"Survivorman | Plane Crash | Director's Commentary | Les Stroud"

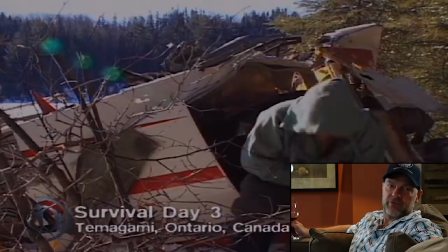(28:48)
this music is from my friend Peter Klish who was my first
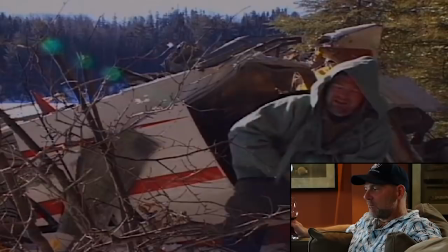(28:54)
musical companion to write the theme music, or not the theme music, because I wrote the theme, but the background music.
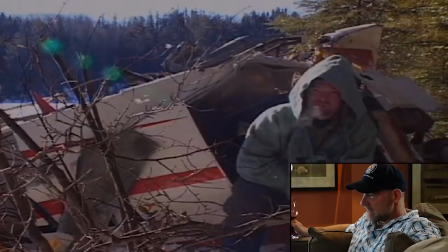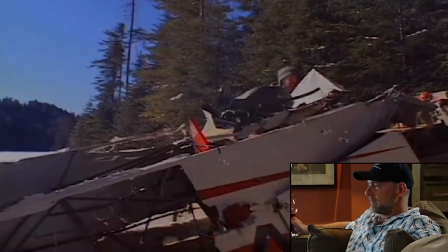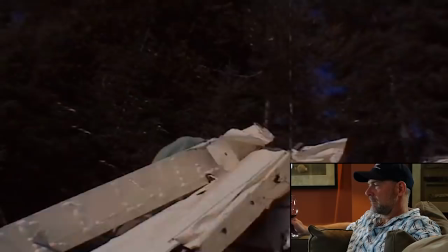(29:25) Nothing. And not a half a foot from the plane wreckage, there's fresh rabbit tracks, so one went right by me last night.
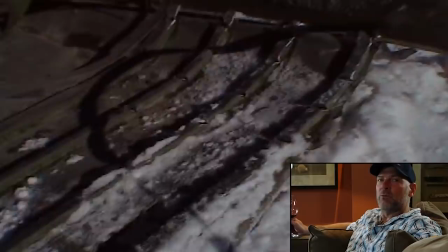(29:36) That sun, that's a godsend in a survival situation, that's for sure.
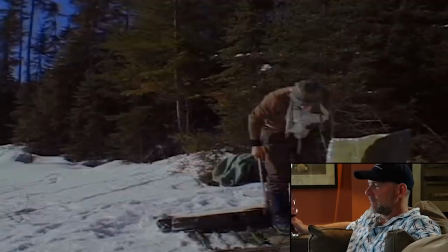(29:41) It buys me some winter forgiveness time. Once again, using the wreckage itself may help me to survive.
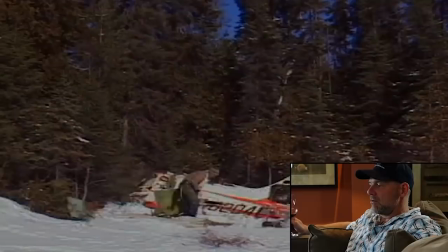(29:50)
This was all experimental. I really didn't know what I was going to do. I didn't have a clue. And that's the good part of the realism and the reality of Survivorman is you see me trying to figure this all out.
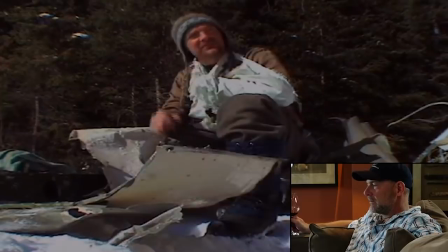(30:03) When I'm in the middle hall, or winter camping, everybody's always looking for a place to sit down. Put their little gloves on, and sit on it, try not to get their bum wet.
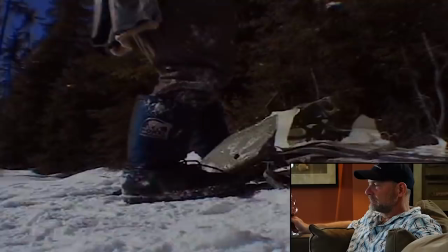(30:12) Well, I don't have to look for any place. I can just sit down wherever I want. Simple and silly, but it sure is effective.
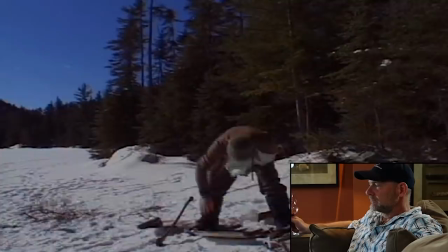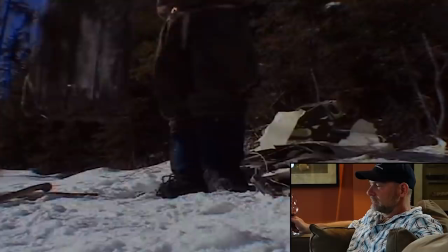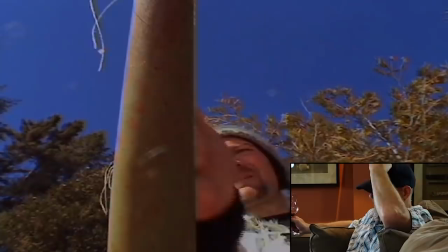(30:29)
I think I'm just trying to make a toboggan.
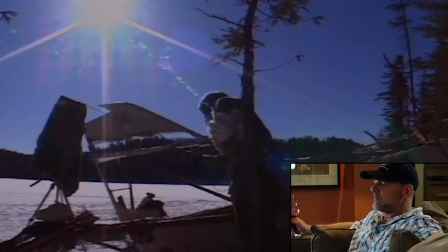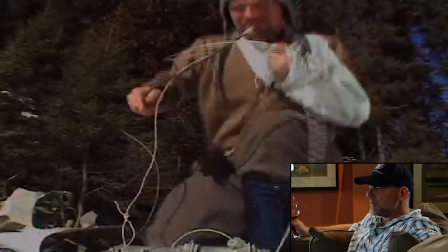(30:38)
It took a lot of time to maneuver these, you know, there's a lot of stuff you're not seeing in terms of the camera work.
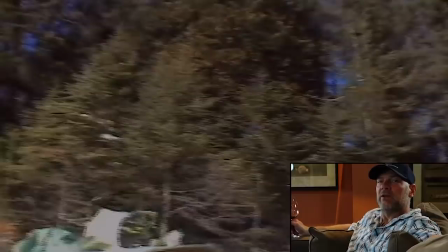(30:43)
A lot of maneuvering the cameras around. You know, the point is I'm doing this thing, I'm doing this action,
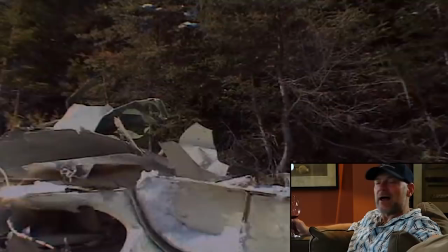(30:49)
and I need to show you every element of that action so you get it.
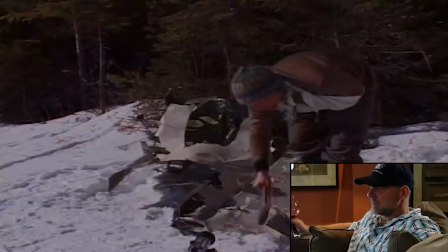(30:55) There's no way I can carry the battery with me on my way out. But there are yet other pieces of the plane that'll help me start a fire while I'm on the trail.
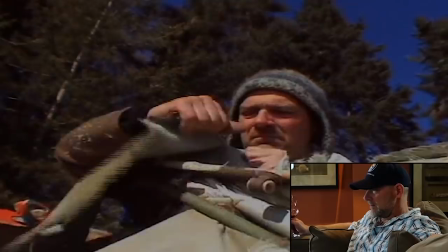(31:06)
Oh, this idea.
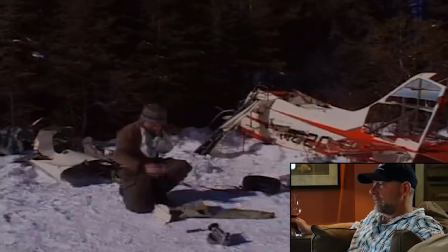(31:10)
All right, I teach you how to do charred cloth in the most rudimentary way here, and I did not know I was going to be able to do this.
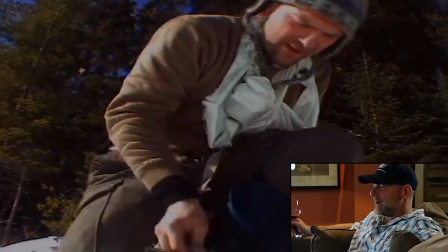(31:17)
I figured what I was going to do was probably build a fire carrier,
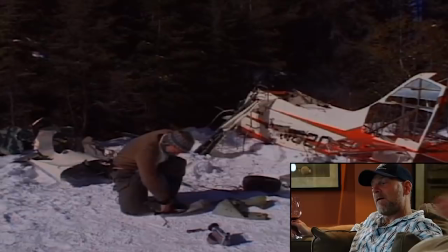(31:23)
but seeing all the cotton that was part of the plane and seeing the metal...
Get the cotton into an enclosed space. Here we go. I can make charred cloth.
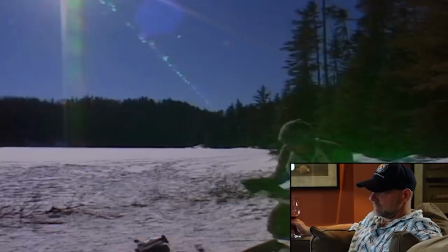I'm gonna put it on the fire,
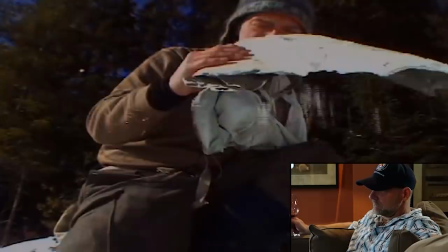(31:38) but not let the flames actually get to the cotton and that way I make what's called charred cloth And you'll see how that can help me out later if it works
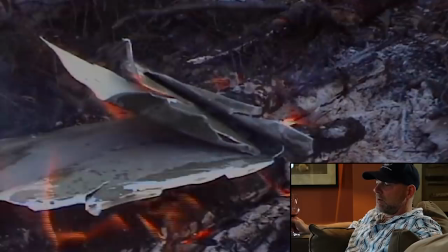(31:48)
So charred cloth is a chicken before the egg kind of scenario
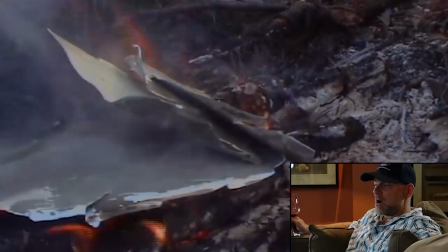(31:55)
But if you can get using a fire you can make your cotton become charred black
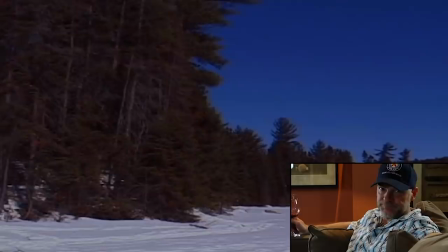(32:03)
back, it will then later catch a spark really well and hold it into an ember. Use that with Tinder to blow it into flames.